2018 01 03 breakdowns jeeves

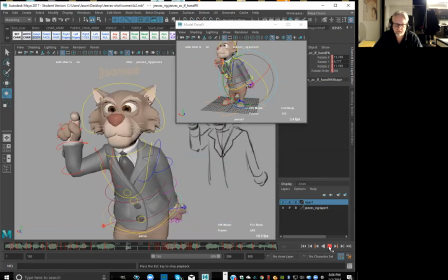And I want to make this absolutely clear, even if they do say Jehovah.
Okay.
And I want to make this absolutely clear, even if they do say Jehovah.
All right, good. So that little transition there is feeling okay. All right, so now like I want to go in through like this erratic thing here.
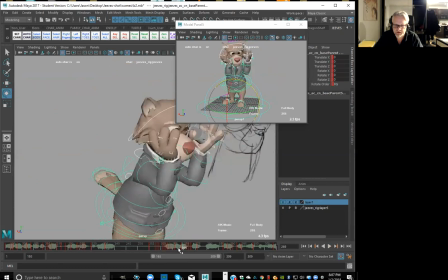So I feel like we can go a little bit broader, like between here to here. So let's go ahead and set some keys in here, right? So I'm going to go on twos right there, just so I can see what's actually happening.
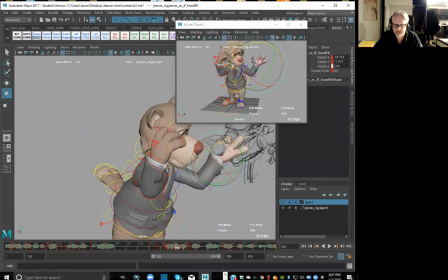So in here, I'm going to let the hand go a little bit wider this way, right? This hand is okay, because it's in, right?
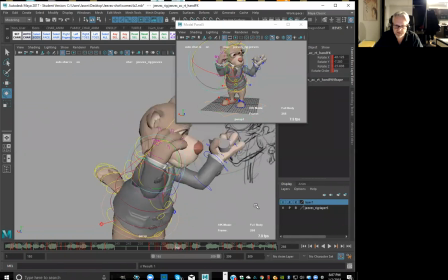And then I want it to be out, like so, get that nice opposite feel, okay? Try to push that a little bit further. Just really trying to break like the arcs on it a little bit, you know, just so it feels
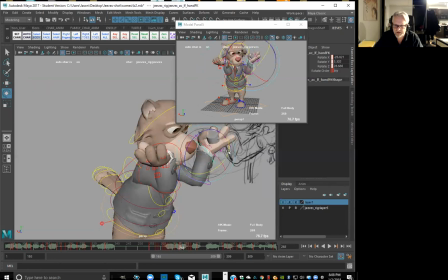like it's not smooth, you know? So again, like this little burst, like, and then come back into something that feels a little bit more held, which is like our explosive pose right here, okay?
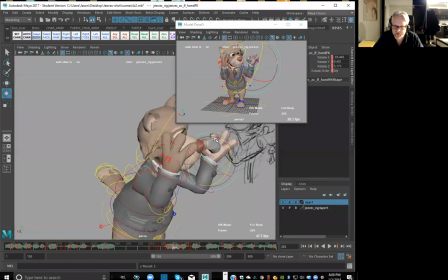Okay, so like in here, right there on that in-between, I'm going to get the hand to go the opposite way here. So we get this little drag happening there, and then it flicks out, right? Flicks out this way. So again, I'm just on ones now, just on that hand, right?
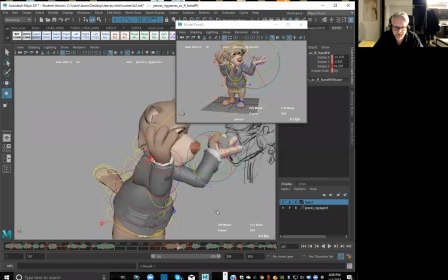Because now the body is sort of like doing its thing, and I've got to look at this arm now, see what it's doing. Okay, so just on ones, you know, go in here to see where the flips are happening.
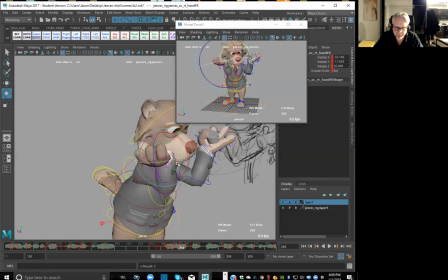So a little drag there, flip it over. Okay, start to bring it back.
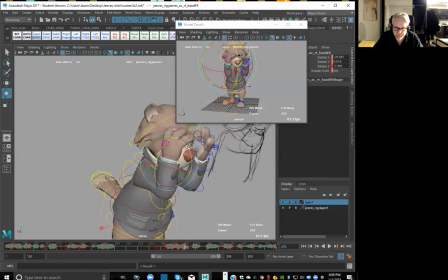Okay, good. And then I'm gonna take a look at the head now.
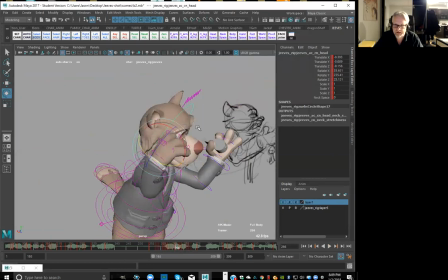So just seeing like where this is actually breaking down. Okay, so coming from there. Okay, that's good. Maybe go a little bit more, rotate over that way. A little bit more rotate over this way.
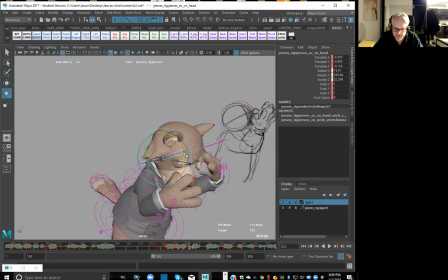Maybe dip it down a bit. Because it's sort of like the big anticipation before this explosive burst up here, right? So in here, a little bit more drag, and then hit it up, right?
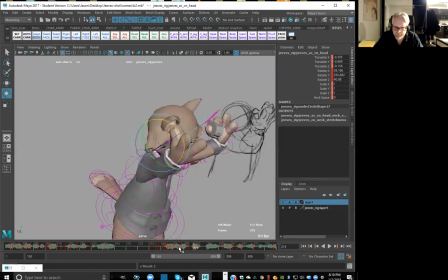Okay, now I need to break down the arms here, right? So that they get like a nice big anticipation out of this, right? So bring it way down.
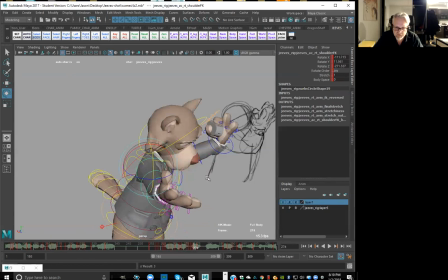So coming down from there, really pushing the arc, right? So here, down, whoosh, and then it's gonna come straight up, boom. Okay. So drag down and then up, and then it's gonna go beyond that, right?
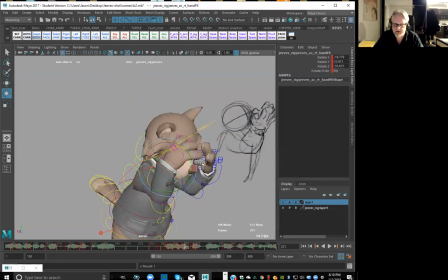So it's gonna be a nice heavy hit. So I didn't break down this hand, right? So you can see like that's a little bit smooth going up into there. So pushing like the upper arm, and that arc is going to help, right?
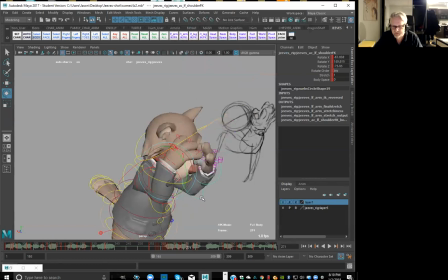So again, like if I'm watching like the arc and the path of action that's making, just in the keys, it sort of just kind of hits around there.